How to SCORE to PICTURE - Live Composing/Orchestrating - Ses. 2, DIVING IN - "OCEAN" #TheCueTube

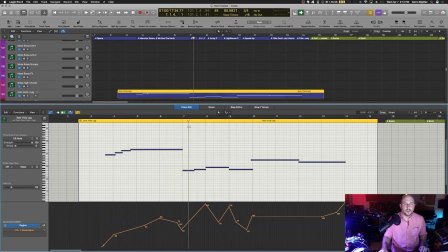Hopefully it should be nice and speedy. It's an SSD, and I'm going to put my library on it, so hopefully we're not going to have some of these problems.
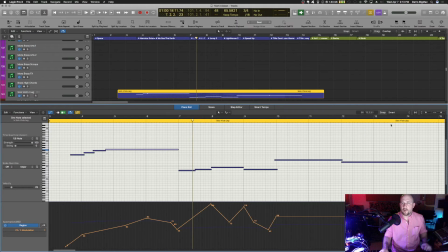Alright, a little bit fake there. So it does need to lift the bow. It should be almost imperceptible.
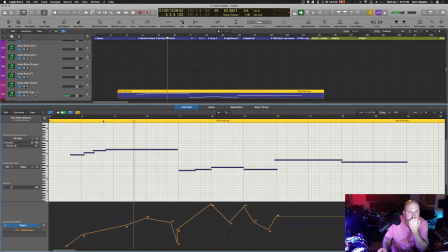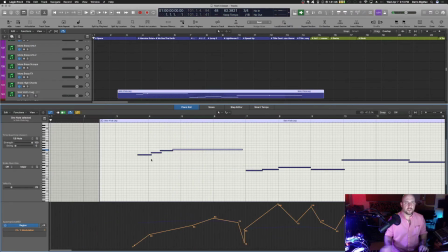I think that might be as good as I can do with samples.
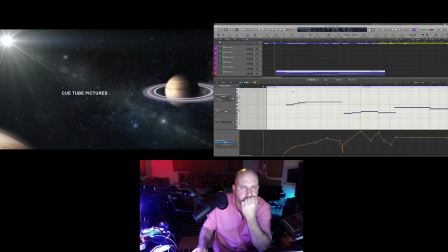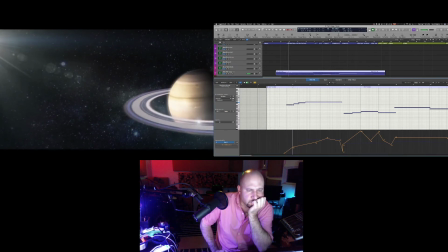Unique in our solar system.
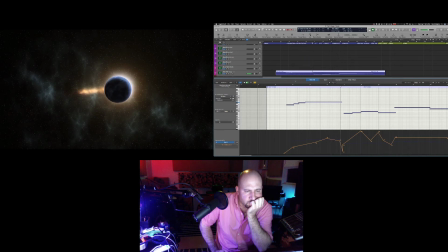The origin of life on our planet. Home of legends, tragedy, adventure,
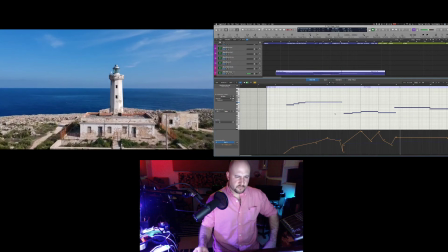and the diversity of life itself.
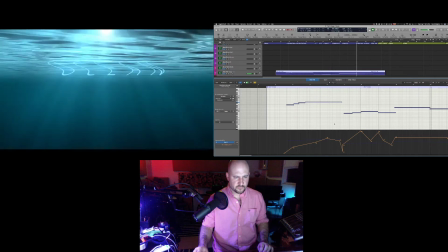The ocean.
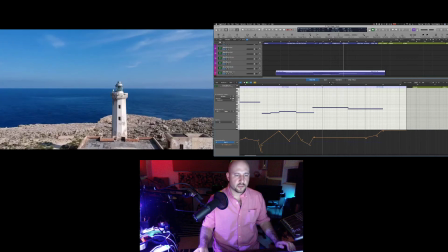All right, so scoring to picture. So here's something I thought I was going to have to make a bigger deal of musically.
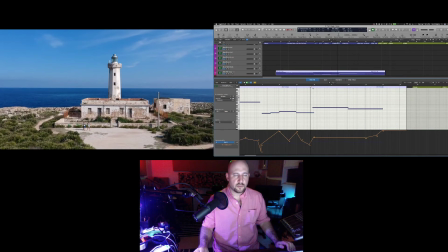This change in the speed of the cinematography, right? So it's a slow-mo.
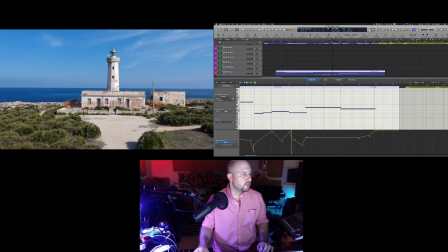Let me throw this on here.
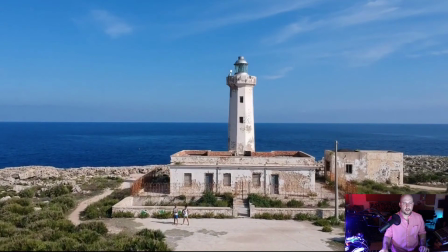This slow-mo panning up, and then it goes into faster movement.
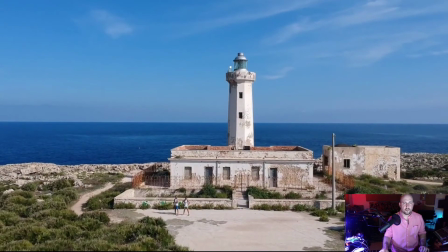It feels like the narration kind of gives us the energy.
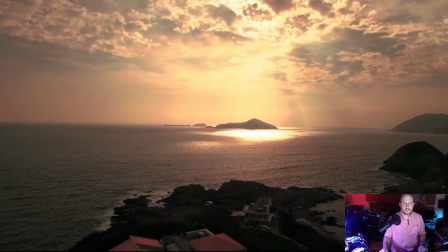Now there might be something I can put in there to kind of emphasize that a little bit.
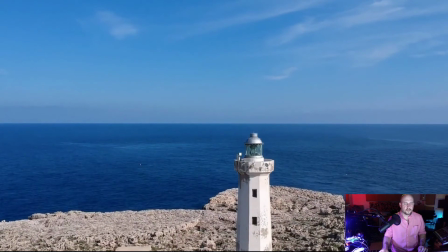It's a nice sort of send-off or shove-off into the title card.
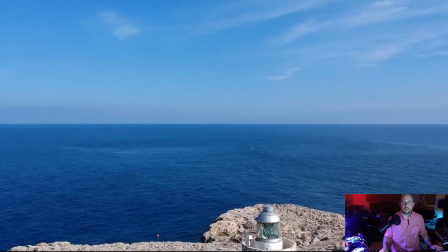I think there's a little sound design element in there. Let me solo this track.
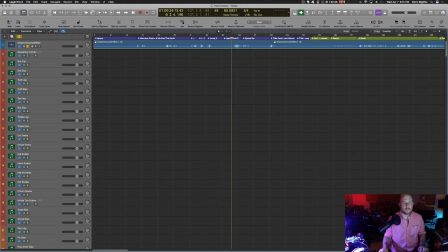I think there's a little sound design element.
And the diversity of life itself.
Yeah, that's so subtle. Oh, man.
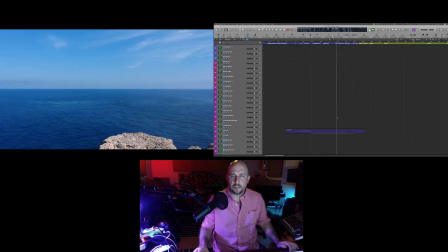Well, if it's subtle, then maybe I need to do something subtle in the music.
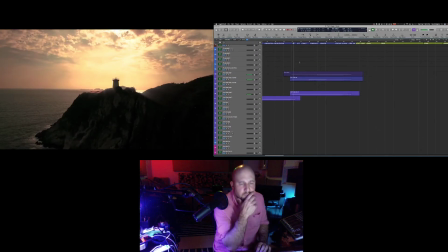Home of legends, tragedy, adventure,
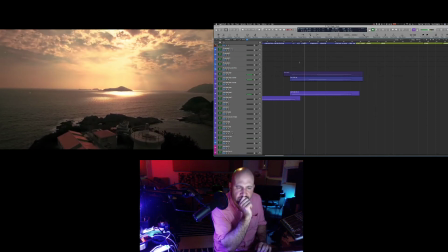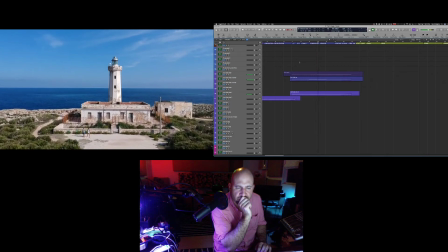and the diversity of life itself.
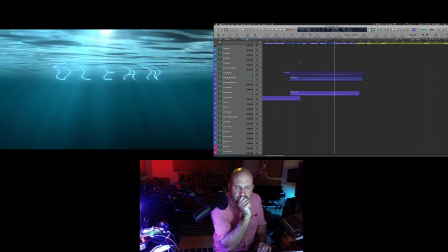The ocean.
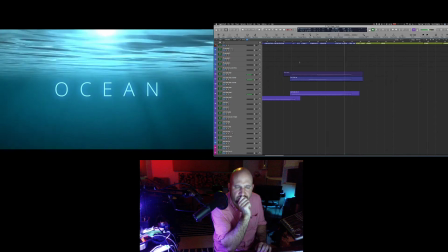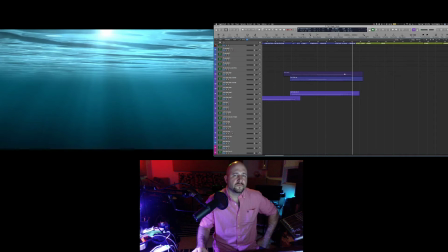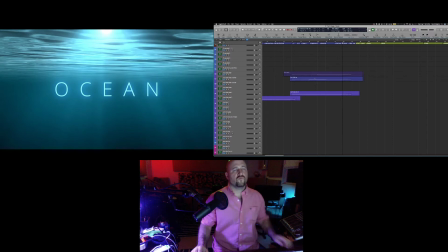Something subtle.
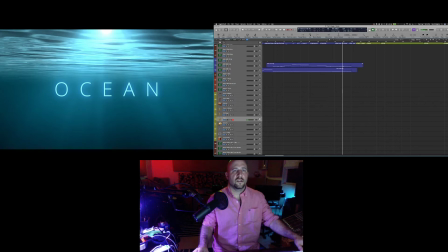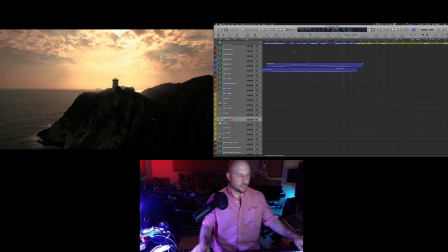So part of my grand scheme was to get organ in here.
Home of legends, tragedy, adventure,
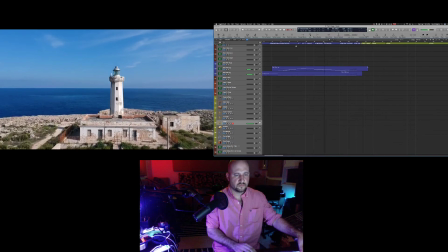and the diversity of life itself.
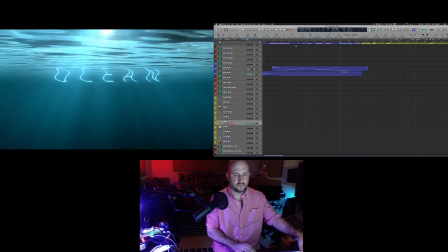The ocean.
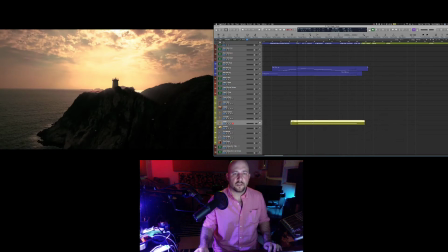Of course, that didn't do anything for the thing I was just talking about with that little speed up, but it sounds good in there.